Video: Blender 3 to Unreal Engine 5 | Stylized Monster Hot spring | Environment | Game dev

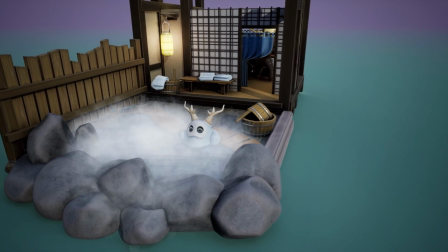4s
Hello everyone, it's Luke here from 3D Tutor. Today we're back with another complete guide.
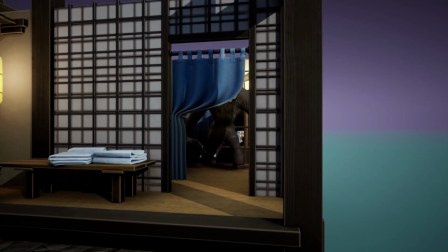9s
This one is a bit of a special one as it is one of the first 3D Tutor environmental videos with characters in it.
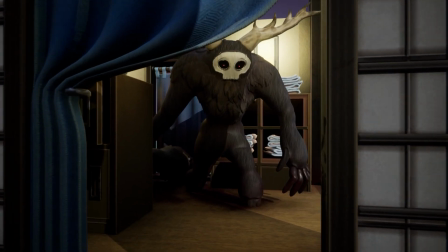15s
And it has to be one of my favorite ones in regards to its unique atmosphere and visual storytelling.
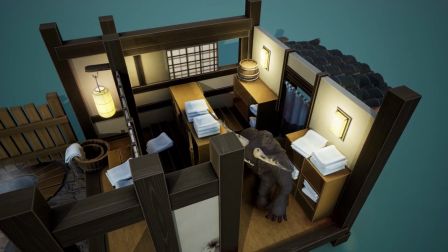20s
Within the scene we've put a lot of effort and thought into making it look authentic and unique.
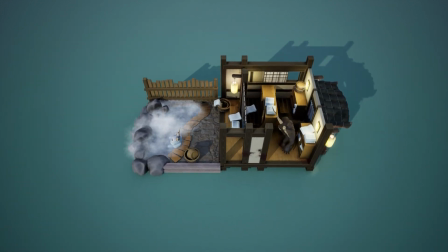26s
Before we move on though, if you're interested in how long this scene took and what are our thoughts on how difficult it was in regards to putting it all together,
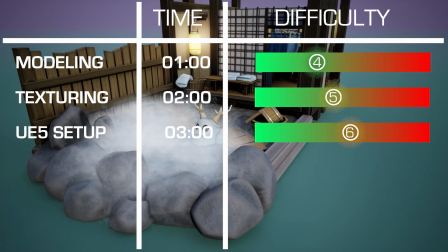34s
then stay till the end where we will give you a complete breakdown of how long each one of the sections took and what
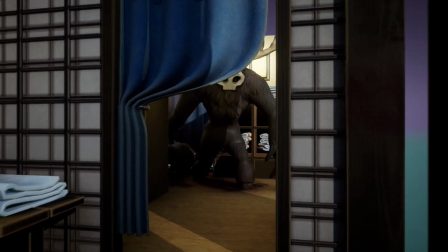41s
skill level you might need in order to pull it off. The scene comes with its own packed blend files as well as Unreal Engine project,
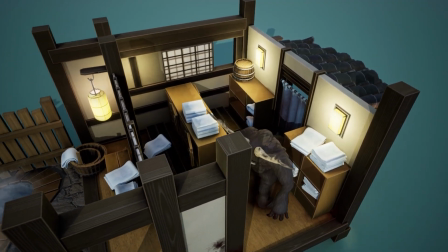49s
both complete with all textures and models as you see here, so you can download these assets and try them out yourself.
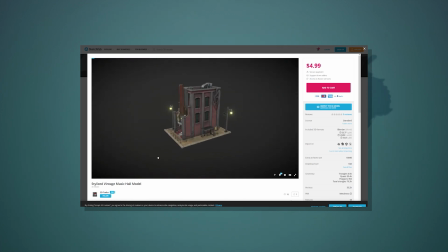55s
And recently, we've just started putting our work onto Sketchfab, meaning that you can preview our work in a browser from basically any device with internet access.
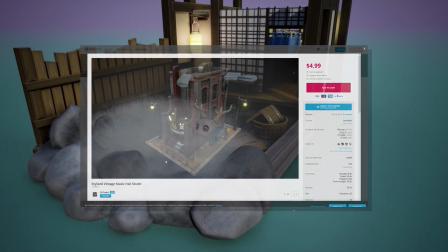64s
Links to everything are down below, and while you're there, give us a like and hit the subscribe button.
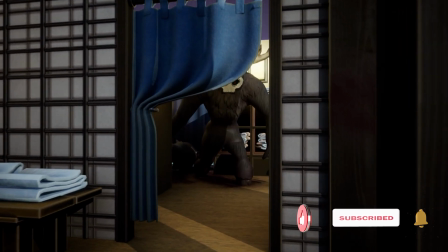69s
The packs are great if you want to see how exactly the scene was put together, to help you in any Blender or Unreal Engine projects you may be working on now or in the future.
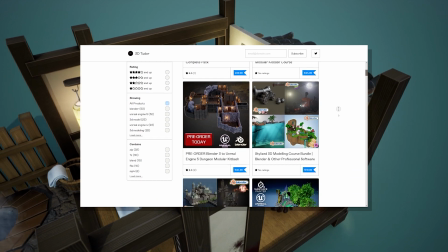78s
These packs or courses are available via our Gumroad along with all the YouTube complete guides.
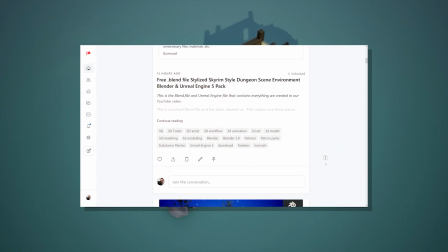83s
Also, anyone that signs up to our Patreon basically gets everything on our Gumroad for the price of a cup of coffee, so be sure to check the Patreon link as well.
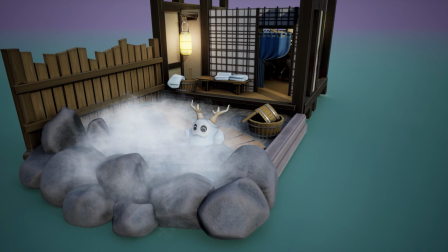92s
If you want your idea to be featured though in one of our complete guides, then drop a comment down below as we'd really love to get some inspiration from you.
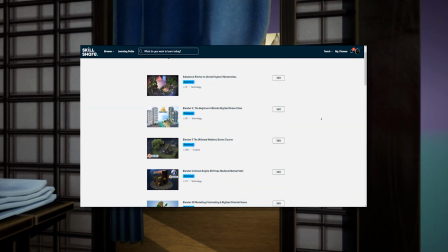100s
Finally, all of the techniques you see here are covered in our massive library of over 20 courses with over 200,000 downloads,
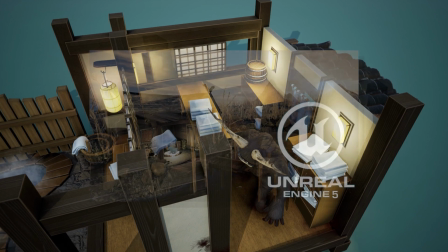107s
so be sure to check those out as well. We have just uploaded a brand new course focusing on teaching all there is to know about Unreal Engine 5.
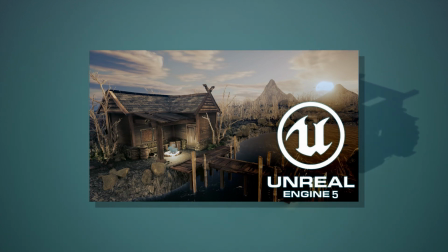116s
The course will help you master environmental building techniques, working with landscapes and various assets,
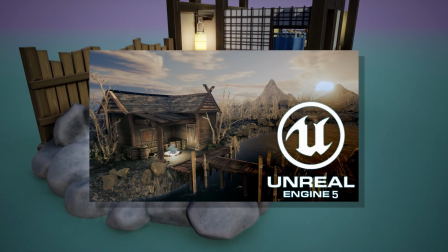122s
and we will even create our own fully functional water VFX system from scratch using material shaders and Niagara particles.
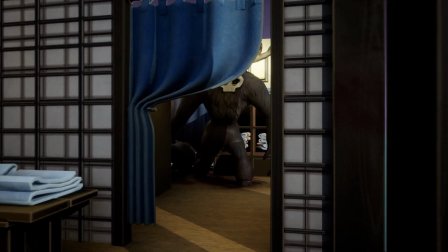130s
So if you're interested in learning Unreal Engine 5, I really recommend you checking out the course.
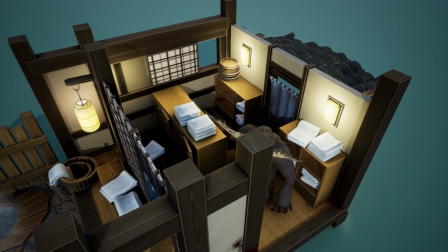135s
And now on with the show. What you're here for is the guide, so let's get started on our Blender to Unreal Engine 5 Monster Hot Spring environment.
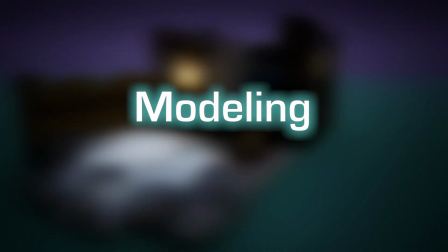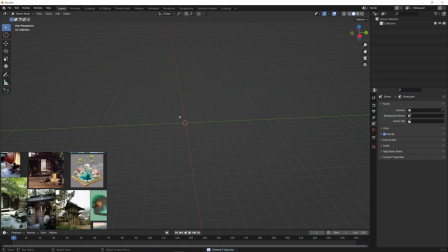148s
Hello and welcome to the modeling part of the video.
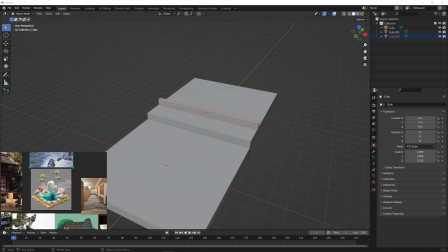151s
Now in order to get this started, since Neil, the main guy that does modeling, was away for the project, I had all the creative freedom in the world to create whatever I wanted.
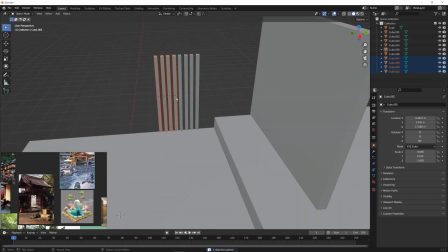159s
And so I decided to create a nice and cozy environment with some characters inside. We over at 3D Tutor are often focused on building environments,
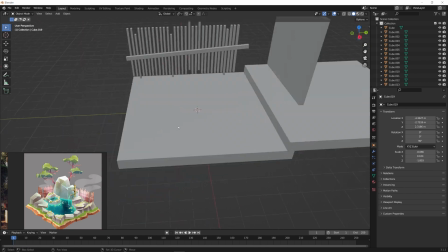168s
so we don't often get a chance to work on the type of creatures, so it definitely was quite a challenge for me.
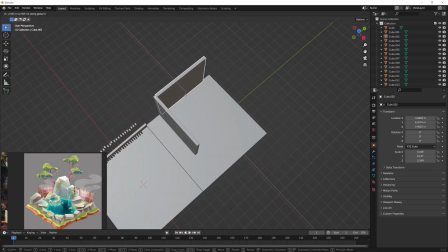174s
But anyway, to get started,
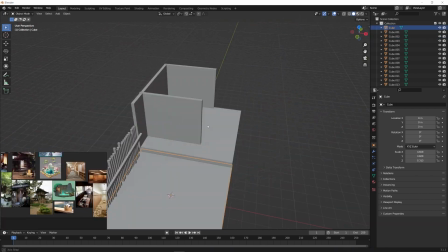175s
I started off by just building and blocking out the entire environment and setting out all the necessary type of a gray box within the scene.
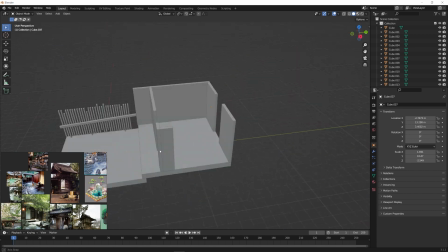183s
I wanted to make sure we see both sides, the inside and outside, so I decided to leave out a wall on the side.
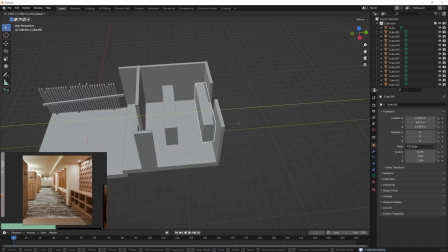190s
This way we'd be able to see what's going on inside as well as just having the outside kind of a camera.
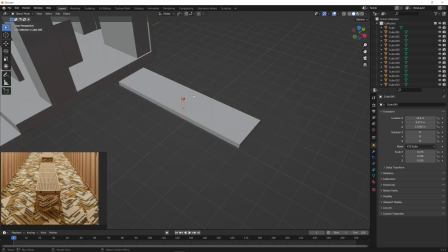195s
And then afterwards I wanted to get the main shapes out of the way, so things that will allow us to break off the entire type of a scenery,
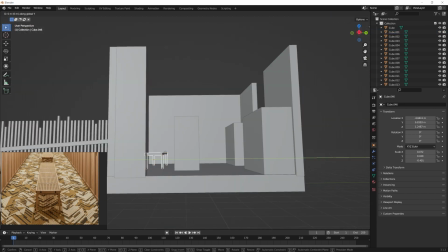203s
things like walls and furniture like benches for example.
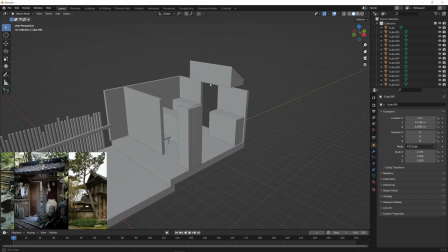208s
All of them will help us to break away the entire silhouette of the environment, so as making sure we're getting the placement for them right.
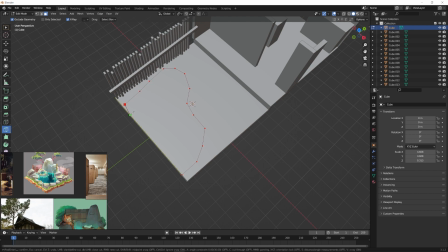215s
Then afterwards I wanted to make sure we are getting a nice type of a hot spring within the front section of our camera.
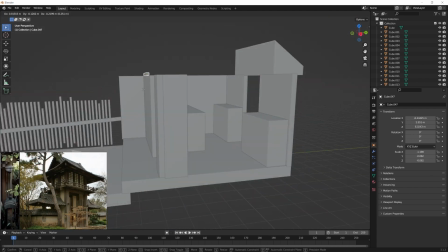222s
We had to make sure that we're breaking off the entire shape for the scene, since we wanted to make it look a little bit more organic and not just kind of a squarish.
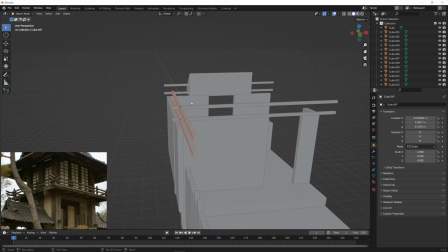231s
So I used the knife tool just to go all the way around, and then afterwards I played around with a little bit of the framing of like the roof and whatnot.
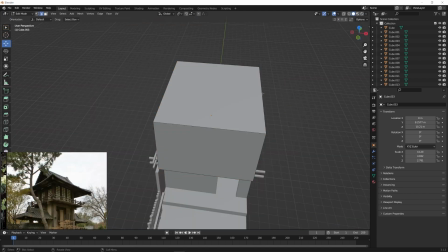239s
I wanted to make sure it looks good from a top-down kind of a view as well for things like turntables or when we're presenting the work.